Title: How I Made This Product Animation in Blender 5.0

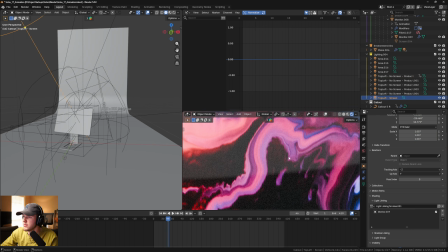20:57 Go through them all. Yeah, it's this one. So I have this one labeled as the screen. Basically, this one only affects the glass.
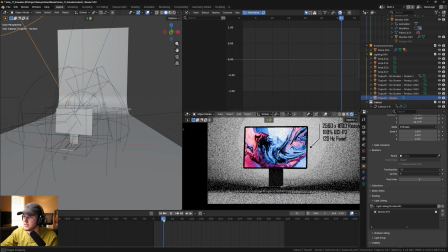21:02 I didn't want it to be anything else, but when I pivoted this screen up, I needed to show that this was reflective.
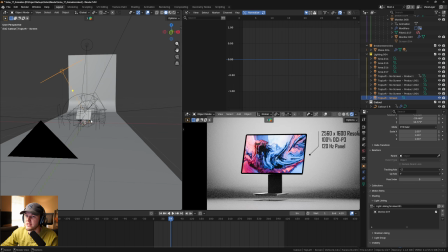21:08 And because this is kind of a studio environment, it's kind of hard to sell that sometimes. So what I basically did was add in a light kind of where the light would be for this.
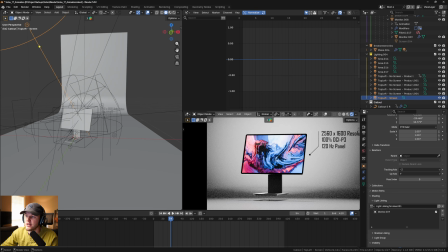21:16 And then I think a lot of the other lights here are told not to affect the glass, because that way I kind of,
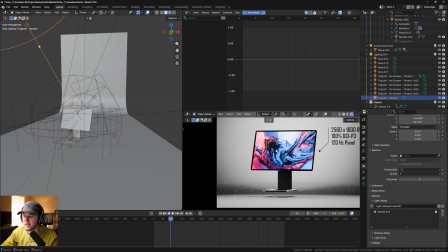21:21 have the display be maintained the way that I wanted. And so when I did that, that basically let me, put in this nice little highlight to where when the screen tilts, you go, okay, yeah, that's reflective because it's, reflecting the light there.
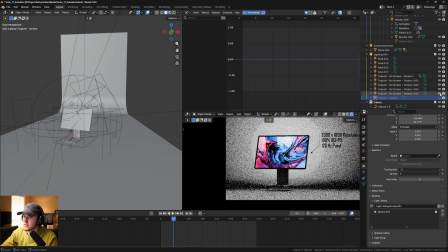21:35 So yeah, then basically the rest of these are just kind of rim lights and focusing on different areas.
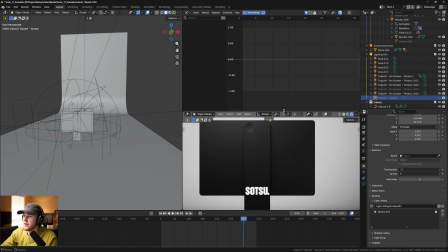21:40 The one thing that I really wanted there to be that was well lit at the end was this back.
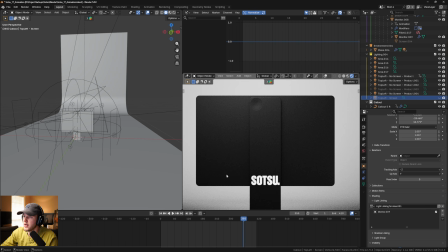21:46 If you look at this, you've got a darker corner in this bottom, but then it's also brighter here and it kind of has this nice fall off.
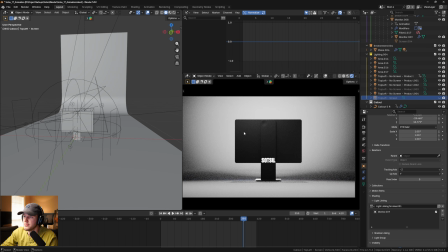21:52 That just helps this product to not feel like a black, piece of paper, like a TV screen or something that's flat.
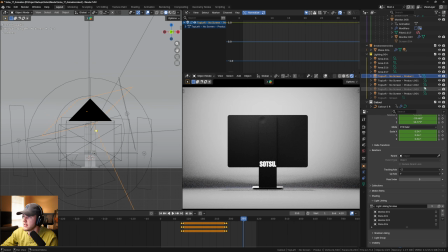21:59 So the way I did that was I have a light here, which is kind of the main key light, and it's offset a little bit to an angle. It's also using that, if I go to the object here in the shader editor, it's using that same EXR.
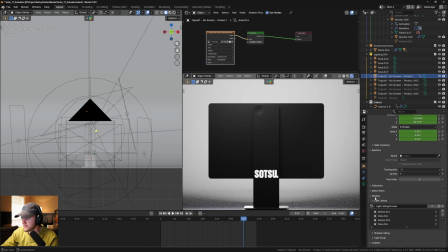22:12 That just gives some nice detail to the light. And then for some of them, I adjusted the spread.
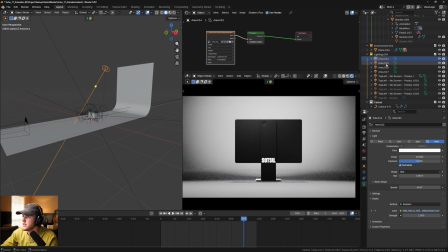22:17 Obviously, I adjusted the spread on this one that's on the ground. This one has right here on the back.
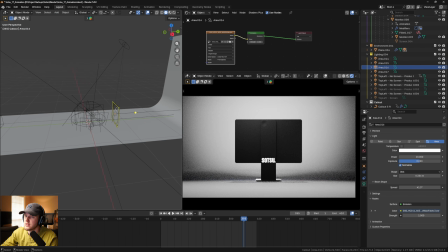22:24 This is kind of just another one of those lights that's pointed directly at the background.
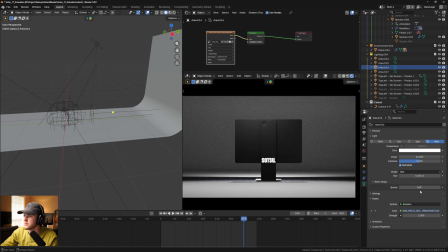22:27 Then I've got a spread value on it, which is a pretty good trick to making a kind of a nice gradiated background.
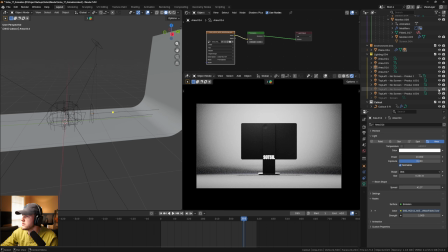22:35 And then from there, I also did just a couple things with the, let's see, looks like basically the rest of them.
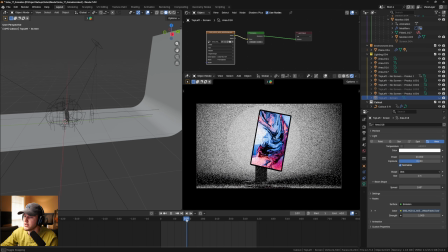22:46 This one I adjusted to be a disc so that I got on the screen area, I got that nice kind of curved thing instead of it being perfectly flat.
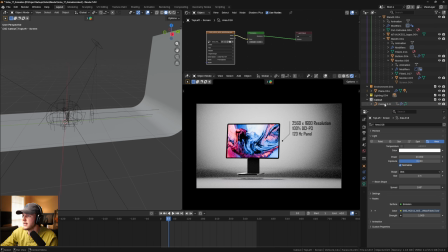22:54 So yeah, that was basically the lighting. The only other thing that I did was I have this like call out, this text thing. I will try to find the call out link.
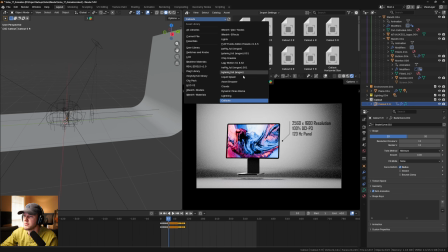23:02 Hopefully I'll put it in the description of the video, but I bought some call out things that basically it's a drag and drop geometry node system.
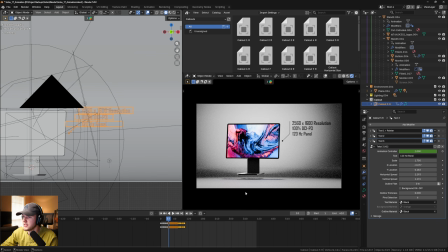23:09 And it comes with a bunch of preset animations and you just put the text in that you want.
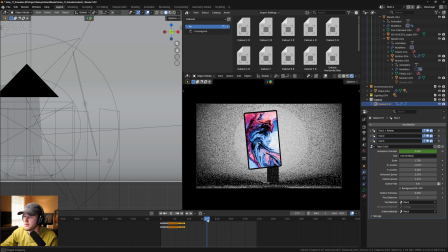23:14 I just wanted to highlight some of the little features about the product. So yeah, that's basically all the lighting.
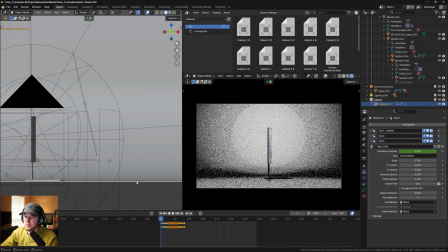23:21 The animation is nothing too difficult. It's very simple keyframes.
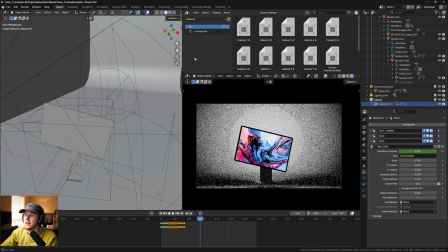23:25 I'm just basically moving around single axes, and then a lot of work was spent in the graph editor,
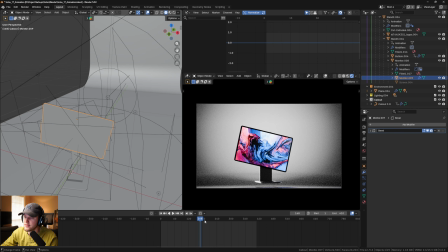23:32 making sure that all the different components have, good animation curves and all that stuff.
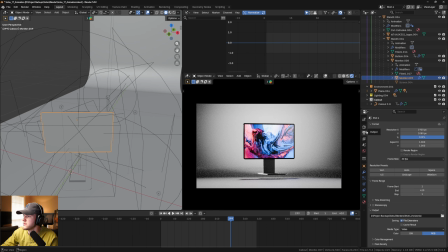23:37 And then as far as rendering goes, for most of these, when I rendered out for YouTube, I just rendered out in HD. I set the noise threshold to 0.03, which I've found to be a pretty good balance between, 0.1 will start clipping your noise in detail a little bit early, but if you set it all the
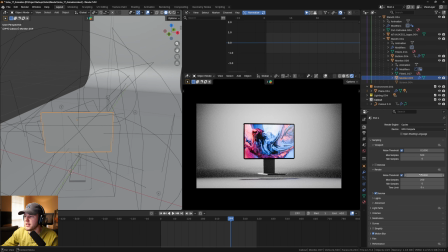23:54 way to 0.01, a lot of times it can be too much. I've been using 0.3 pretty frequently. And then for my final render, I've been using the open image denoise for the denoiser instead of optics. I just found that it's been more detailed, and I'll make sure to always use the GPU for that. And then I usually will crank this up to somewhere around 500.
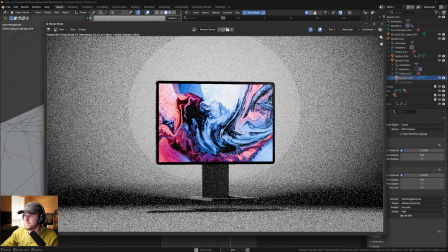24:10 But for that, I will typically render out a frame and just see the amount of time that it takes.
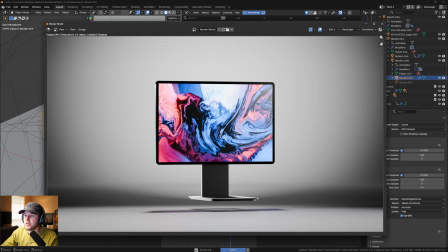24:16 And then one trick that I will do is after this renders one frame, change the slot to number 2. You can do that by pressing the number 2 at the top of your keyboard.
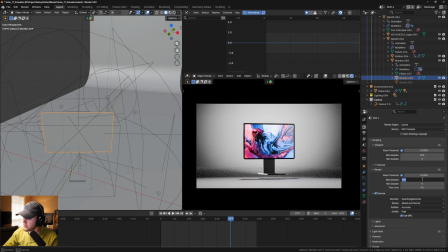24:24 And then I would probably just set this to like, I don't know, let's just do a little bit less. Let's do 400 and then re-render that frame.
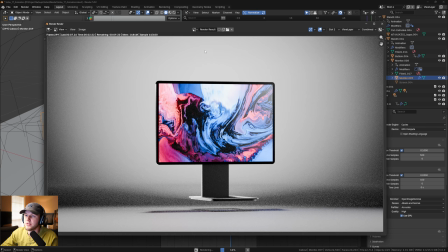24:30 And then it's going to be a little bit difficult probably with YouTube compression.
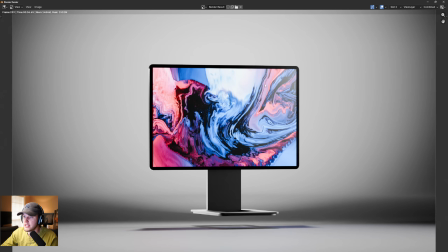24:34 But when you do that, it would be a good idea to, basically look at these and then toggle between them with 1 and 2 on your numpad. You can see up here that 1 and 2 is changing when I do that.
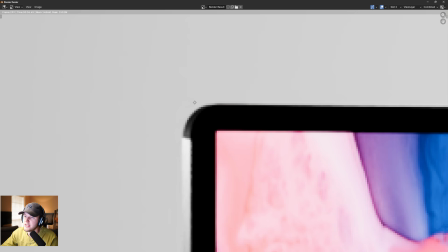24:44 And then when I zoom in to like the details of this image, again, it probably wouldn't matter at HD, but especially if you're going for like a 4K render, just look and see if there's a lot of variation.
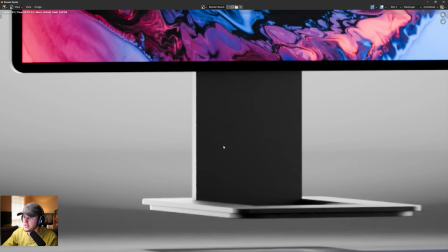24:52 If you're losing detail in your texture, you can see this is basically getting washed out.
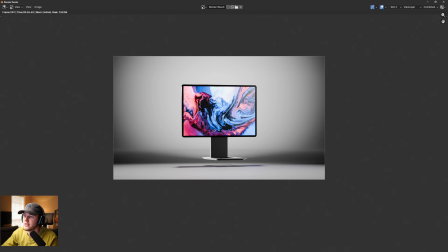24:56 Like I'm not getting any of that texture in this because of rendering at a lower sample rate. you're kind of backed out far away.
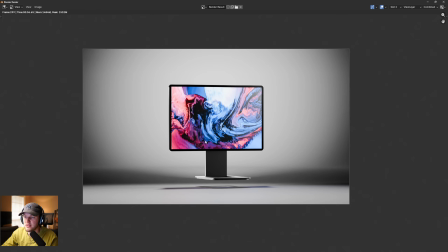25:03 So it kind of depends on the context of the shot.